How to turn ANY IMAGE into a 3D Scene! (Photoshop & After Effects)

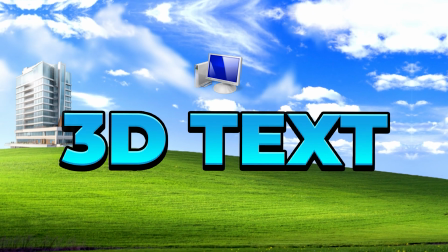[0:00]
In this step-by-step tutorial, I'm gonna show you how to create amazing 3D scenes using 2D images off google.com. It's really crazy that you can take simple 2D images and transform it into something amazing like this. And I'm gonna show you every step of the way. Before we get into the video, I do wanna let you know about my new After Effects plugin, Shake Sauce 2. It just came out.
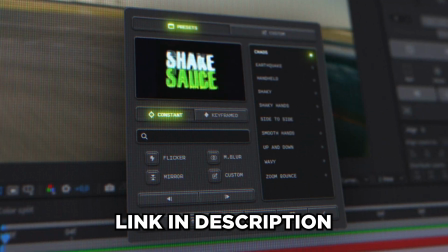[0:16]
It's by far the best shake in all of After Effects. I'll have it linked down below as well as a 7-day free trial. That way you can try it out 100% risk-free. If you don't love it, you can cancel at any time. But that's enough talking, let's get into the video.
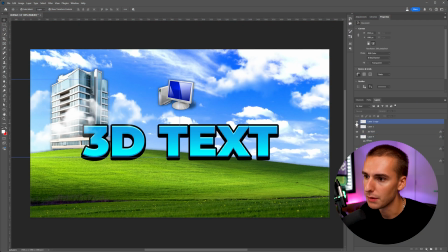[0:26]
So starting off, I like to be in Photoshop and you can see I have a few images here pulled up like PNG clouds, and I'll show you how to get those in just a second.
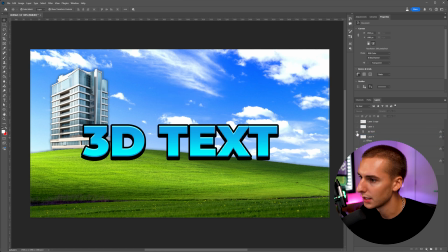[0:33]
A little computer icon from like the old Windows. You can see here some text, the building, and then the background.
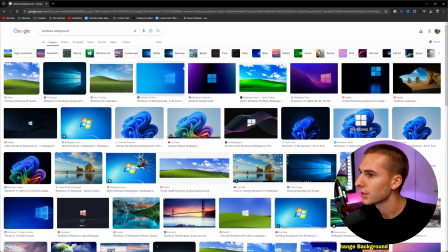[0:41]
So you can see I use some generative fill to make this, and I'll show you how to do that in just a second. So getting started, for my example, I just typed in Windows background because I thought this like iconic hill was really cool. And one tip to use while on Google is go to tools and then go to size and make sure it's large.
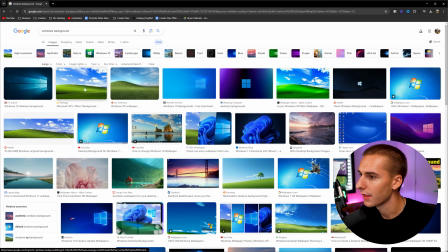[0:55]
That way you get high quality images. And then you can see this is the one I selected.
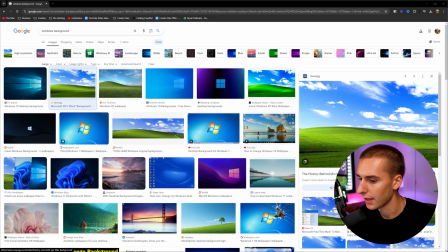[0:58]
So all I did was just right click, copy, and then we go to Photoshop and then just paste that in here.
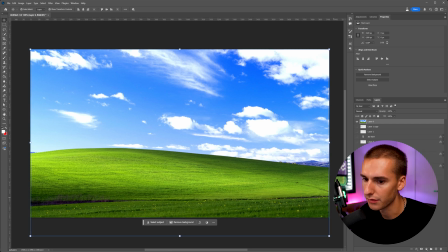[1:04]
And you can see how we have this image.
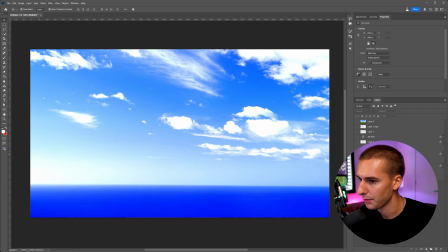[1:05]
So as you can see, I split the background into two separate images here, the clouds and then the hill, just so there's that a little bit more of that 3D depth.
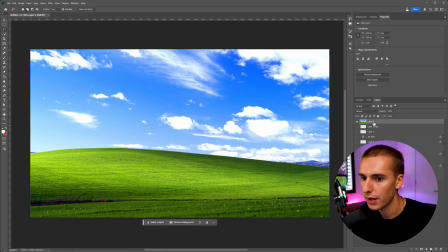[1:14]
And I want to go ahead and show you how to do something like that really quickly. So using the lasso tool, and what I'm going to do while selected on this overall layer is just click Control J. That's going to duplicate it. And then on this top layer, I'm going to take the lasso tool and just mask out around where we want it to kind of be deleted.
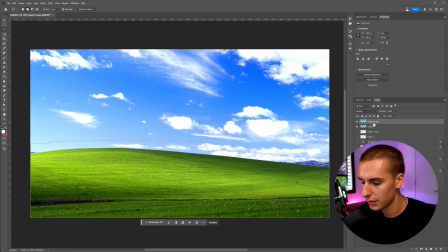[1:29]
So for example, I want to expand this sky. So what I'm going to do is click delete. We can turn off all the other layers just so it makes sense for you.
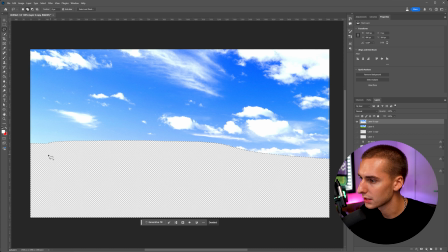[1:37]
It's easy to see. And now you can see we have just the sky. And while it's selected with this transparent area, I'm just gonna click generate fill and then click generate. And then it should just fill the background with the sky, and it will make it kind of like just like a clean plate for us to have that 3D.
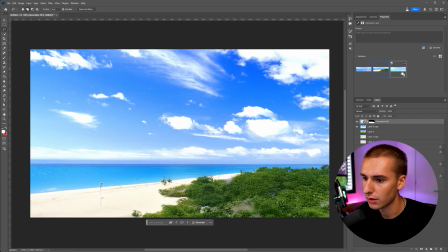[1:52]
So that's good enough. You can go through and select all these different options. It really doesn't matter too much.
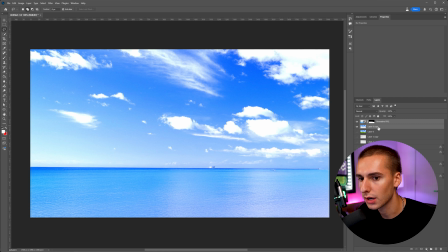[1:57]
This one works for us. So what I'm gonna do is control click on both of these and then go to merge layers.
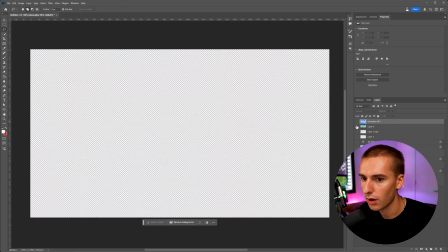[2:02]
That way it's one image. And let's go ahead and turn that off for now. And now I want to separate this hill.
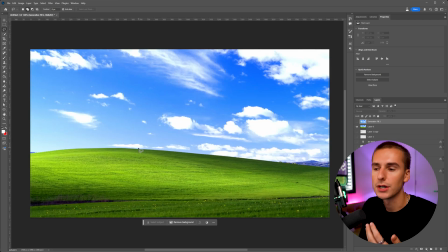[2:07]
That way there's, when we have the 3D, there's a little bit of separation between the background. So if you want, you can use the pen tool. I'm going to use the quick selection tool because our background's rather easy to select. And I'm just going to use the quick selection tool because our background's rather simple to separate.
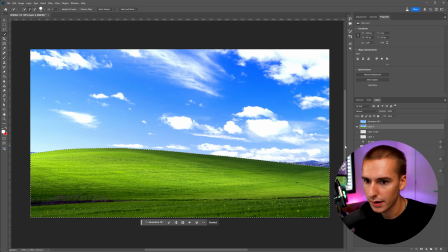[2:21]
And I'm just going to go ahead and get just the hill here and then click Control J. And then we can go ahead and delete that overall background layer.
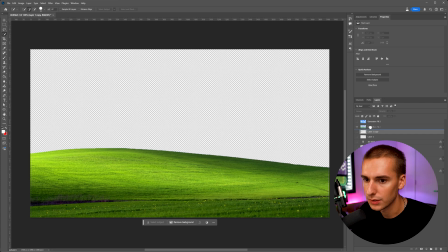[2:29]
That way we have this hill. Let's drag that clean plate below it.
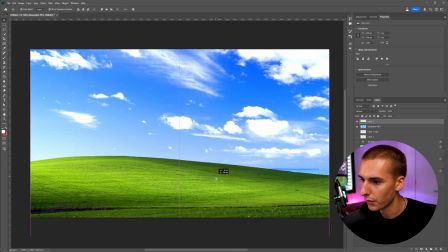[2:33]
And now we have, if you drag this down, you can see how, if you bring it down, you can still see how it's like, it would still make sense for something in the background.
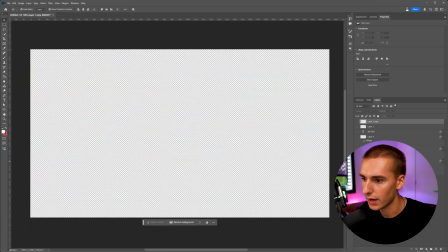[2:41]
And that's kind of what you want. So I've already went ahead and done that. So I have the background and then our hill.
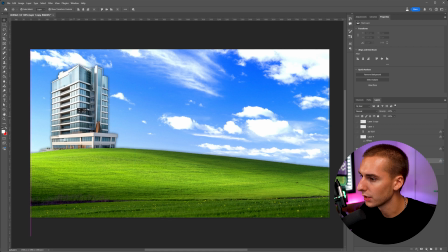[2:48]
I added a building. So you can go through and add whatever elements you want.
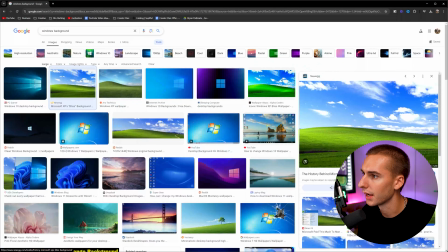[2:52]
All I do to find these images on Google is just type in like building
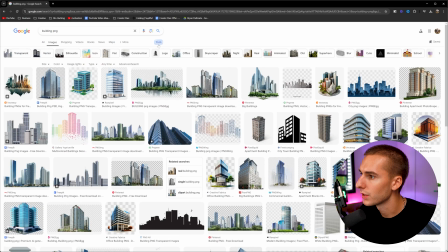[2:57]
PNG and then going to the tool thing I showed earlier, make sure it's large.
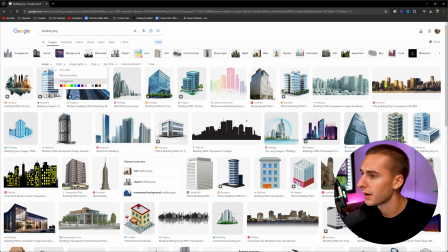[3:02]
And then also to find transparent stuff, make sure to go to color and then transparent.
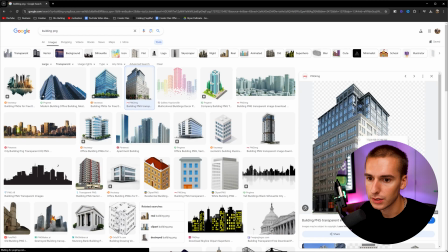[3:07]
And then now you can see any of these images you click, you can just right click, copy, go to Photoshop and paste it in there.
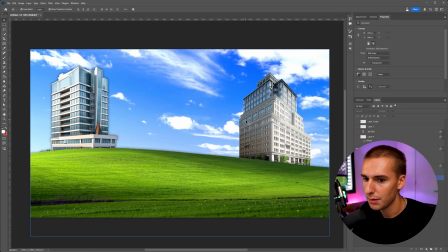[3:14]
And you can see how we now have a building in our image. And then I went ahead and added some text just to kind of give a little bit more separation.
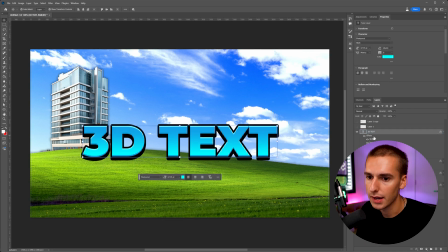[3:23]
So 3D text, I'll go ahead and show all the blending options real quick.
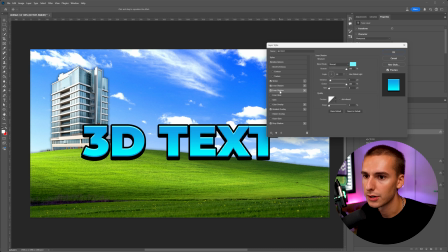[3:27]
You can see stroke, inner glow, inner shadow, gradient overlay, and then drop shadow. If you want to copy those settings, just go ahead and pause and copy that if you want to add text just like mine. And then lastly, I added some PNG clouds.
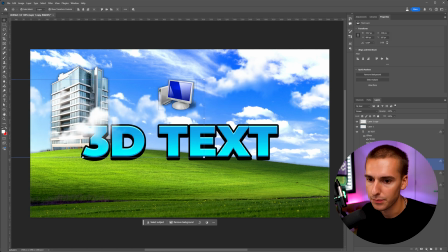[3:41]
So you can see here, and then also this computer icon. I went ahead and just applied a simple drop shadow to a lot of these things. That way there's just a little bit separation. You can see if I toggle it on and off on the computer, just what it's doing. So now we have our basic image kind of laid out. What I want to go through is just make it simple for us.
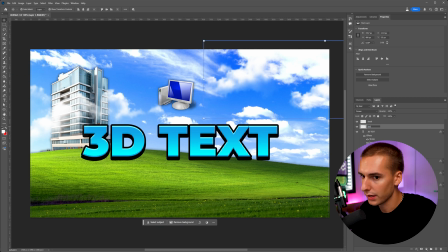[3:59]
Name our layers, cloud and cloud one, our 3D text. Just make sure to name everything so it's super easy to read, because when we bring it into After Effects, that's what we're gonna need.